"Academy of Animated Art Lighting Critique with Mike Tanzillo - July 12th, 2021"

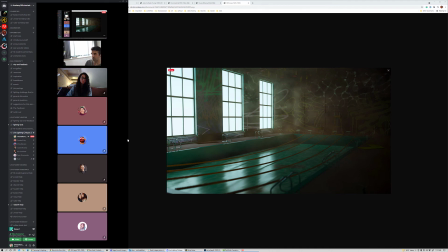[24:53]
So we need to see some smaller detail of graffiti, because like when you think about it, some of the images are like, let's see, I don't have this in Photoshop. Let's back up.
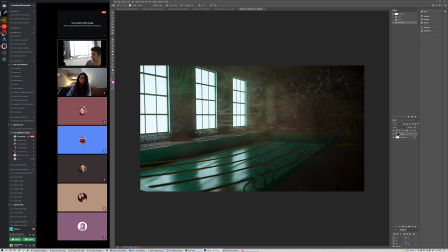[25:06]
Some of the images would just be like a graffiti thing, like right in there, or just like, kind of painted on the ground right here, or like so it's not that everything, so it's like it's fine to have some of these bigger ones, but intermix them with smaller elements as well. The caustics on the wall look really cool.
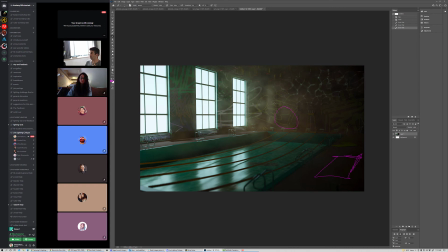[25:25]
For now, I would probably pull those off just to make sure we got everything else looking right. No, I take that back. Leave them on. They're looking pretty good. I like them. I get worried that they get distracted, but I think in this case it might be okay.
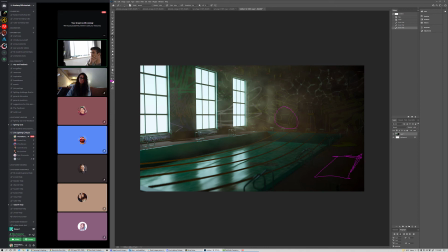[25:43]
I do like the overall haze that you have going on up here. I think that's working really well. The colors of the windows are interesting because it feels like a lot of cool light coming in, like bluish, greenish light coming in through that window,
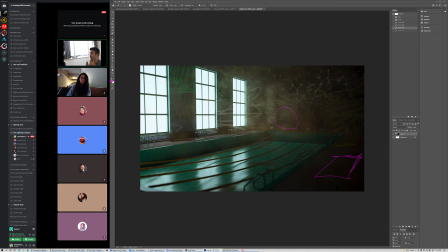[26:05]
which is nice if the mood that we're trying to create being kind of creepy and kind of, I guess just creepy. I don't know, spooky. I think that works out. I think that works out pretty well. If you were trying to make it like this is somebody's childhood pool and they're about to restore it, then I would push you to go a little warmer with that.
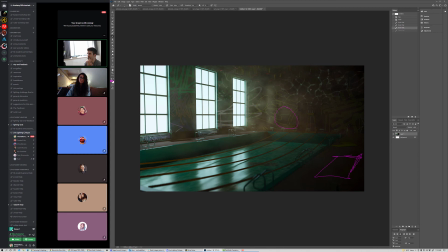[26:24]
But if it's like it truly, in fact, kind of a creepy scenario, I think that blue-green light works out pretty well. But yeah, so biggest thing for me is just scale of the graffiti and making this room look dirtier as a whole, and then we'll go from there.
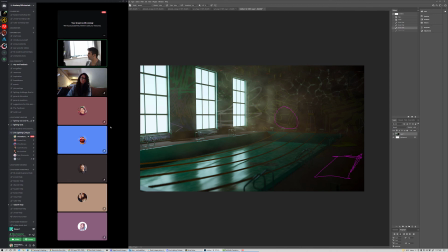[26:40]
All right, I think that's everyone for today. Yeah. All right. Welcome back from the weekend, everybody. Tomorrow, I'm going to. There's a good chance I'll need to cancel the critique tomorrow. I'm coming on the last of some oral surgery.
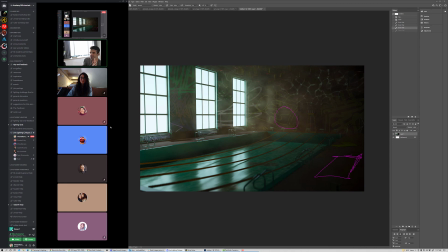[26:58]
I'm almost done. It'll be done in a couple weeks. Tomorrow's the last tomorrow, and then one more in a couple weeks, and then I think I'm done. So, but I may not be able to give a video critique tomorrow. I'll probably just do some typing and write some stuff out to you guys. So just a heads up on that. So you poor thing. You go to the dentist way too much.
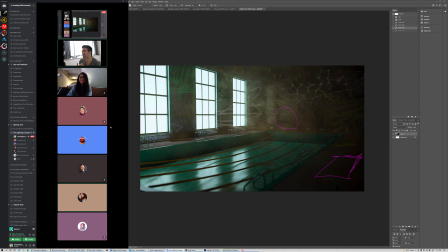[27:18]
It sucks, man. It's just if I haven't explained this before, I had when I was a kid, I needed a tooth implant, and so they put one in. It was all good, and then 20 years later, there was a problem, and they needed to take it out.
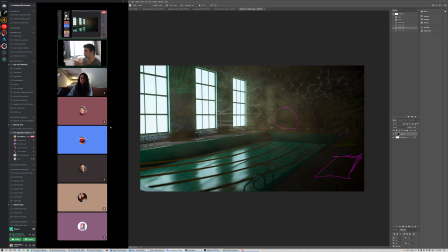[27:33]
And I had an infection on my jaw, so now they're just getting that all back in place. So I actually had a similar problem because I had a tooth knocked out when I was little. And they told me that when you get your teeth knocked out when you're little, it affects your canals.
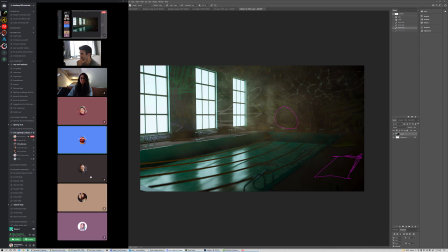[27:51]
Like it changes, like something in your mouth like does not develop properly, and it causes problems when you're an adult. Yep. Oh. Yep. So that's, I think, yeah. So it's like they're like, oh, well, you don't have bone density on your jaw there. Like, I don't know what to do about that. Like, I didn't mean for that to happen.
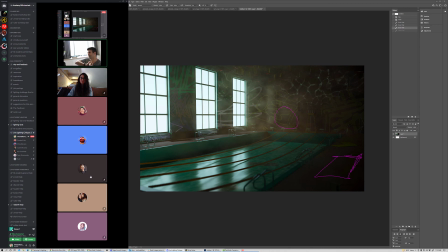[28:09]
But I'm almost done with it, and then I'll just be a normal person that goes to get cleanings every 6 months, and it's going to be fine until it goes bad again. But we'll see. I think it'll be fine. Good luck. Yeah, tell your kids when you have them to take care of their teeth, because it matters.
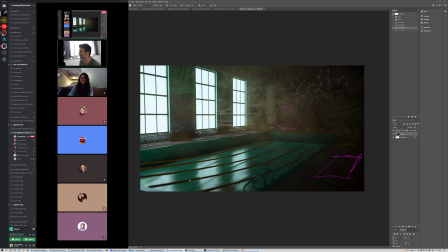[28:27]
Because then they'll just be a grown man who has to go to the dentist 5 times a week. All right, guys, thank you all so much. Thanks. All right, be good. I will see you all very soon.